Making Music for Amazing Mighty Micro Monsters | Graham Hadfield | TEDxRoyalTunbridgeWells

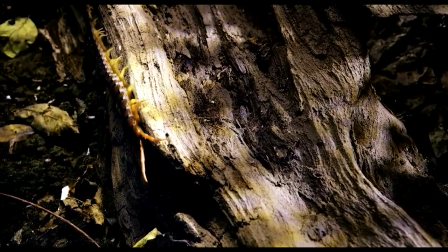(0:20) In one corner, Scolopendra, an armor-plated meat-eating centipede that can be a foot long
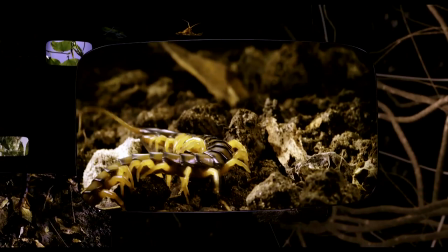(0:30) and extremely fast on its many pairs of legs.
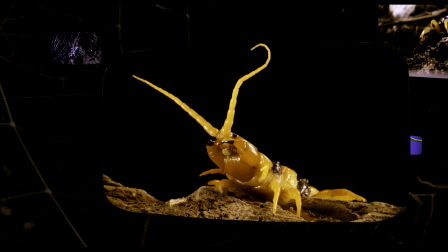(0:39) One pair has even evolved into deadly venomous pincers, the only animal on the planet with fangs for legs.
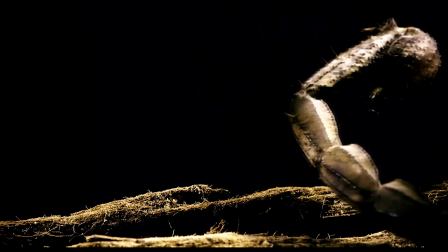(0:50) Today, it's up against the red claw scorpion.
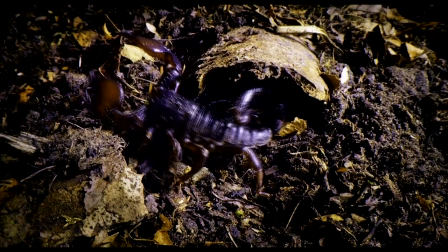(0:57) The scorpion may be slower than the centipede, but its pinching power is in a league of its own.
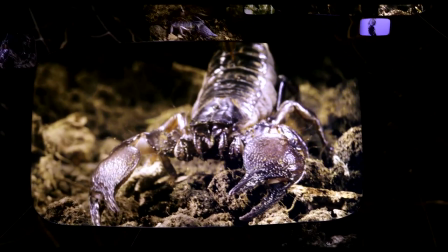(1:05) If it was the size of a grown man, it could crush a seven-ton truck in its pincers.
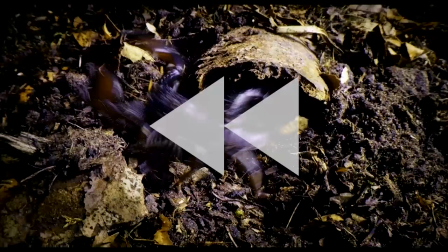(1:14) And it packs a dangerous sting in its tail.
That doesn't feel right. Let's take it back. Did that feel a bit slow to you? Like something's missing? This is meant to be the story of an epic battle between a creepy, lithe, venomous, giant centipede and an armoured scorpion monster with a massive sting in its tail. And keeping in mind it's meant for a family audience paying for the experience and spectacle of seeing it on a giant IMAX screen in 3D. We want these amazing, mighty micro-monsters with their superpowers to feel super engaging and super exciting. Now, take any one pillar away from a film and the walls come tumbling down. I'm sure you can guess what's missing here. Music. Now, music's sneaky. It allows us to bypass thinking the story and hook in directly to feeling it. But where to begin? There are so many ways to skin this cat. we could compose subjective music that gets us inside the heads of characters I'm not sure these guys have got brains big enough for that though we could compose music that does something counter to what's going on on screen telling another dimension to the story and counterpoint or we could help create a sense of character and just amplify the action and make it more exciting and more powerful let's start with the centipede
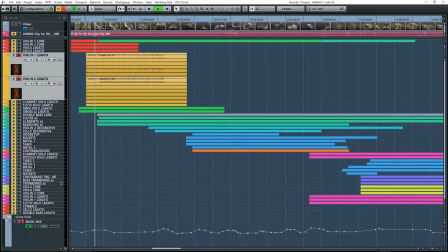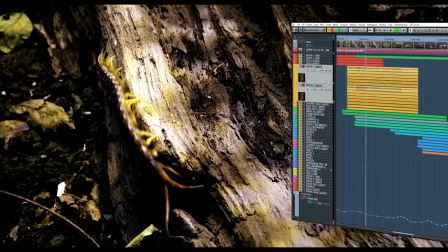(2:51)
and give an impression of character of those hundreds of legs moving back and forth with creepy control.
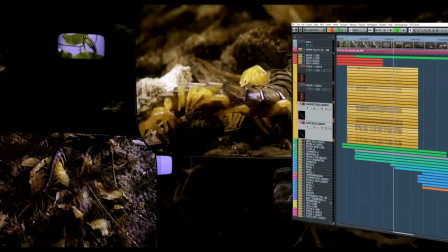(2:59)
Make it more creepy and fluid with some woodwind colour.
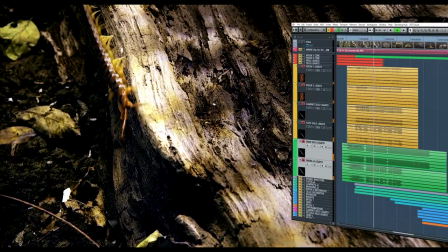(3:07)
Add a melody that sounds a bit like the winding tune of a snake charmer.
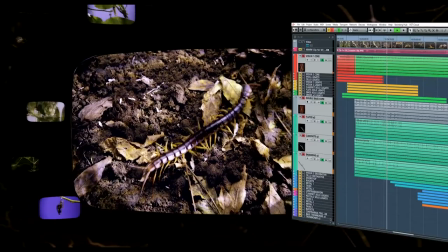(3:12)
While another layer start to create a macabre sense of mission.
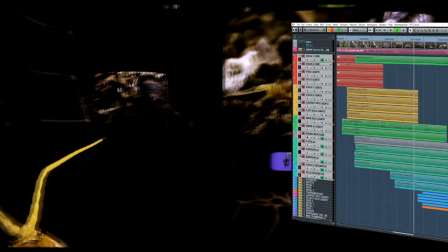(3:17)
And bring it all together and begin building a sense of anticipation.
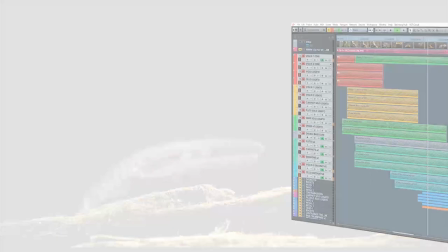And what about the scorpion? I was asked to make this character feel like it had the strength and aggression of a metal-armoured transformer-like monster.
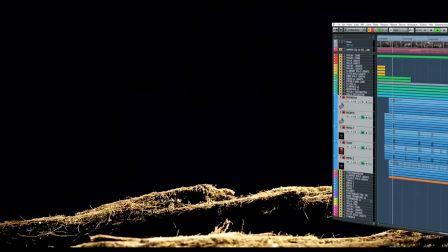(3:40)
So he slams onto the screen with the smash of an anvil. A metallic percussion
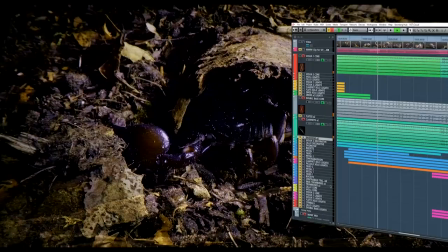(3:50)
with a weighty, burly melody adding to his strength.
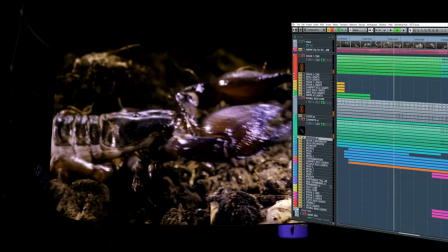(3:56)
And while this is going on, we develop the macabre sense of mission and anticipation
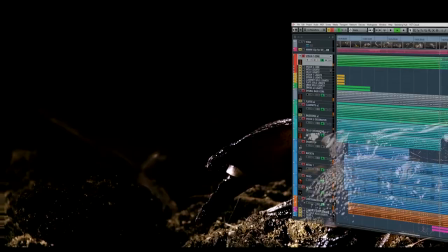(4:05)
as we are working towards a destination for these two guys. But of course, it's not just music telling the story. Personally, as well as with picture, I always work with dialogue and sound effects turned on so that I can work with these elements rather than compete against them when they're mixed together later on.